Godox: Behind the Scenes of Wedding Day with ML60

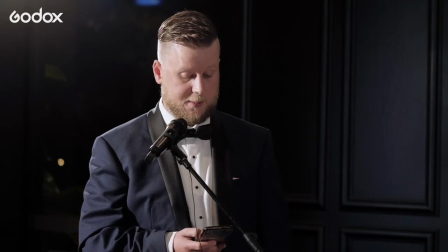0:07 I was at a music festival and Ashley sent me a message to have fun and be safe.
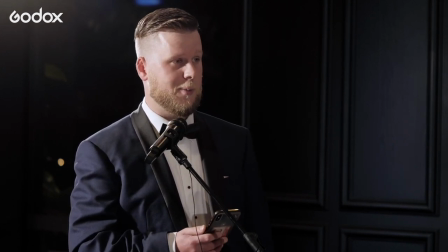0:12 Little did I know that message went to a whole group of people and wasn't specifically for me.
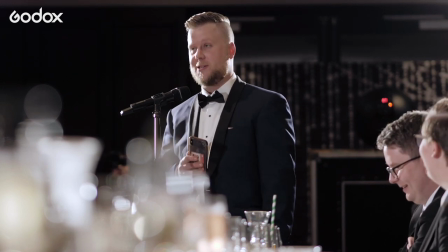0:19 But since that day we've not gone an entire day without talking to each other.
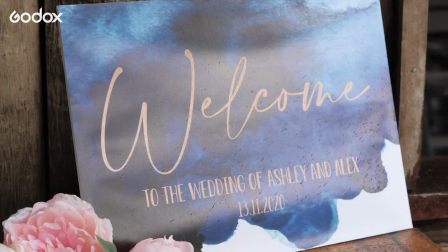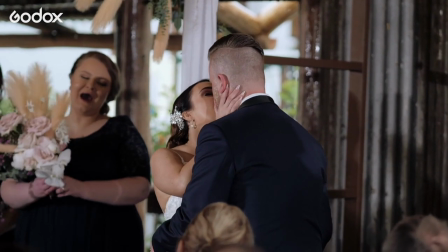Hi guys, this is Craig from Puzzleman Productions and you just saw a tiny sneak peek of Ashley and Alex's wedding. We're going to show you a little behind the scenes on how we use the Godox ML60s. at their wedding. We used it for the ceremony location, the speeches, the first dance, the cake cut and we got a heap of time at the end of the night to play with the lights, to paint with the lights. We did photo and film for this so I hope you enjoy this little behind the scenes.
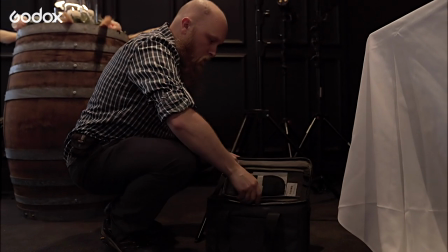1:00 First of all straight off the bat I really liked that each light came with its own carry bag, a nice padded well thought of carry bag.
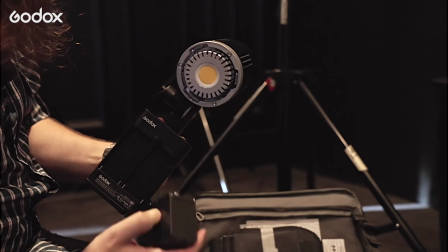1:08 I love the fact that there's different powered options for them.
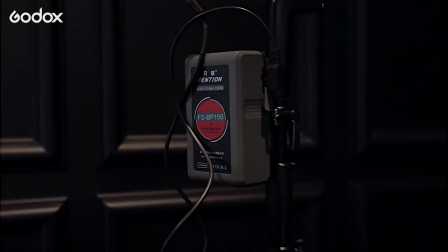1:15 On also had the option to run the v-mount battery which was great also you can use ac power
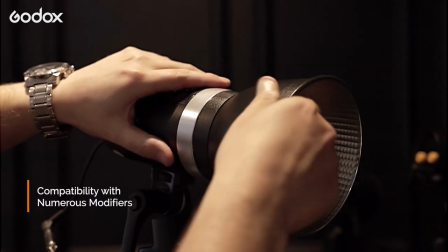1:24 i love the dedicated mount on the ml60 it was very nice very easy to use the reflector included in the lights really
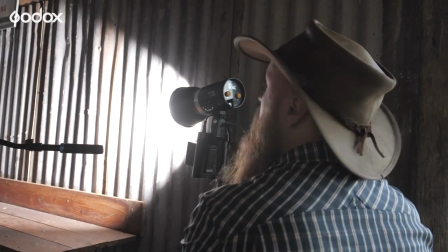1:32 packs a punch and increases the light output we had to put up a few lights for the ceremony location just to give it a little bit of pop otherwise it was
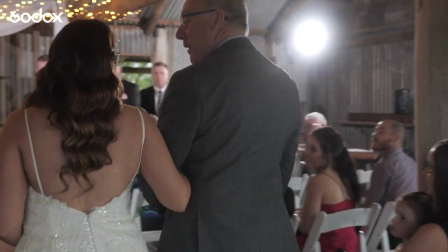1:40 a little bit too dark in there for us so at the moment i have a light at the front and a light at the back and then another light at
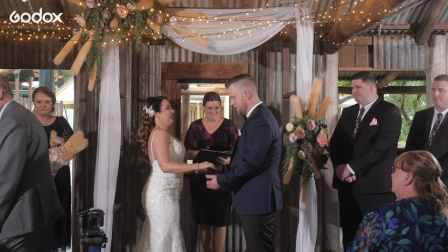1:45 the back on the other side and they really stood out and gave a bit of a shadow but it really created that nice
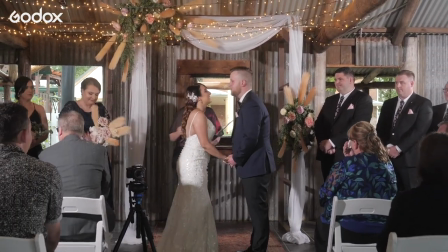1:51 depth in there so
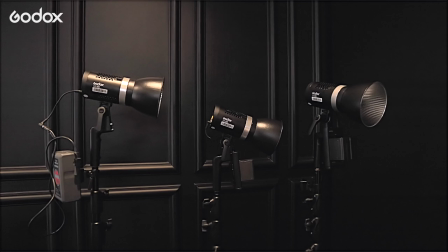1:55 we used all three lights on the night we usually use a three-point lighting system for the speeches there's one thing i look for
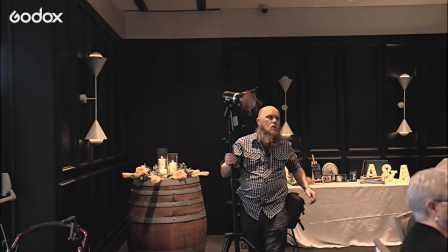2:02 in a good light and that is being able to remotely control them being able to put a light up in a certain area or out
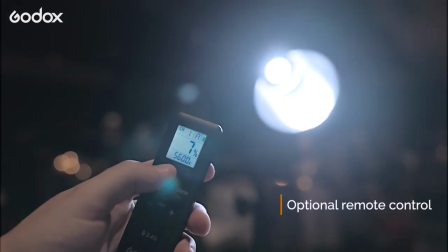2:09 of way and then using the remote to adjust them whether it be brightness or just switching them on and off.
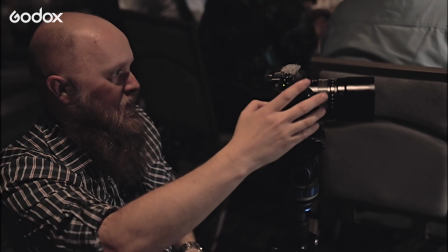2:15 And with the Godox ML60 you can do that with their remote control. I just love the versatility of remote controls.
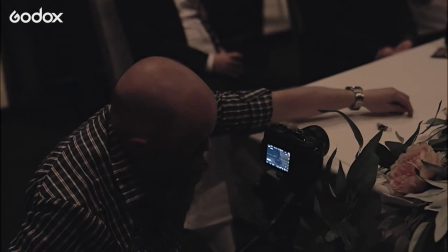2:24 So we're just doing some ring shots and Cass is just holding the light while I position
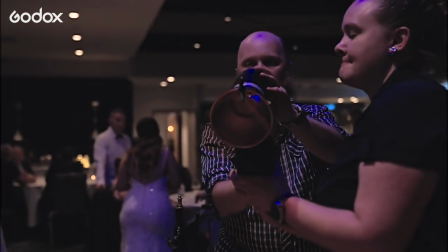2:29 the camera to do some beautiful ring shots with the light in the sort of off-center background.
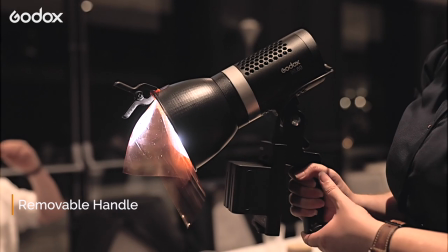2:35 The removable handle is very very useful,
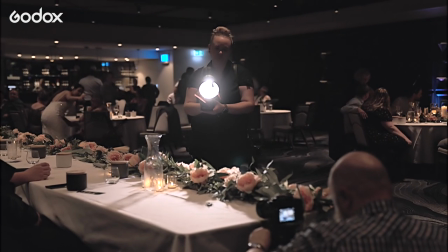2:38 being able to just take it off a light stand and hold it with everything attached, the batteries, the cables, everything's just there.
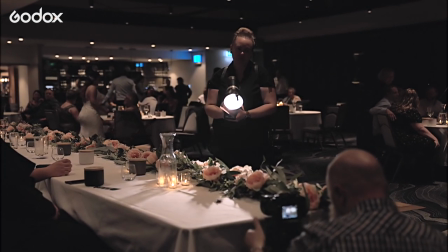2:45 It's just very portable, very nice.
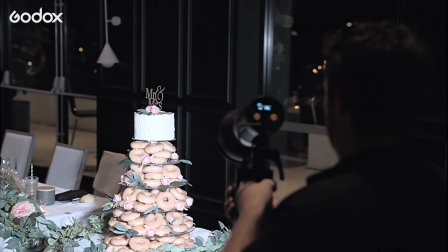2:50 Again, very useful being able to take it off the stand,
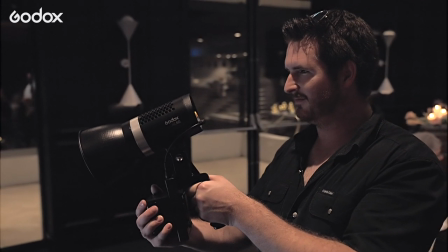2:53 hand it to an assistant and use it in certain positions or certain ways to get an awesome shot.
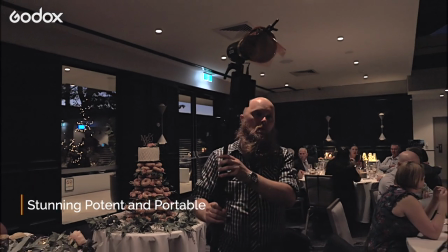3:04 The lights are daylight balanced but majority of the night I used a tungsten gel on them because the venue was tungsten so we used a
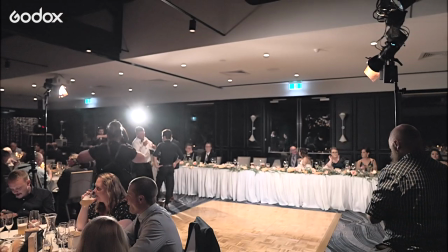3:13 tungsten gel to warm them up again being able to put the lights in certain positions
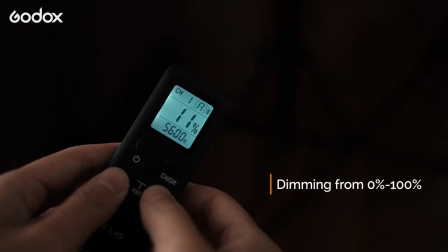3:18 certain areas and then just using the remote to control them you can even set them in groups which was really really awesome just being able to put the hair light at a low
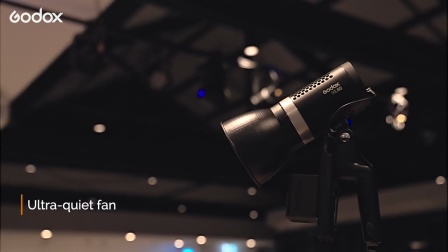3:27 setting and put the two key lights at a good power output so
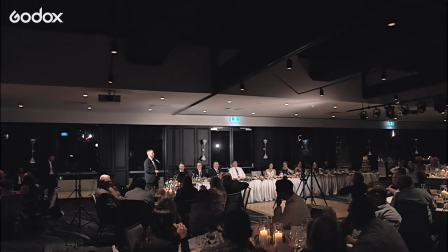3:33 here we are just setting up the lights for the speeches we have a traditional three-point lighting system i've got
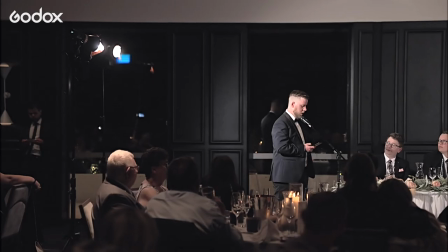3:38 a hair light a fill light and then a key light and then I'm shooting more towards the darker side of this subject.
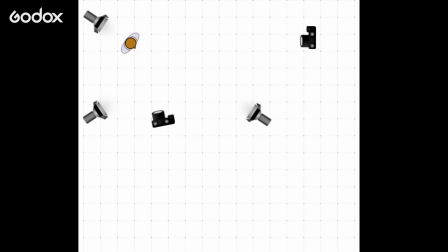3:47 So he's facing down the table and I'm shooting up the table.
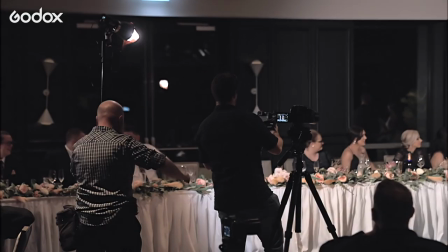3:54 Then we're just positioning for the cake cut and I'm just moving the lights just a little bit to get different angles for the cake cut.
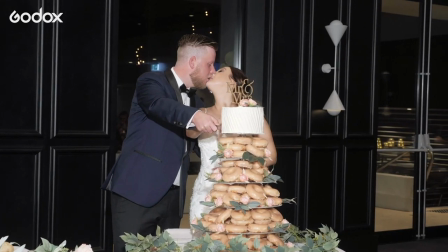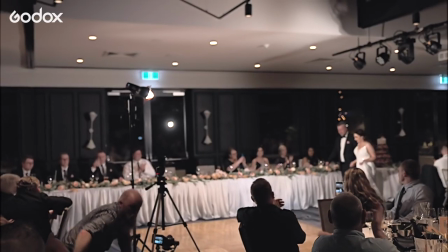4:08 And we're setting up for the first dance. We're just bringing them back off the dance floor a bit and then having them, usually we have them on either side of the dance floor.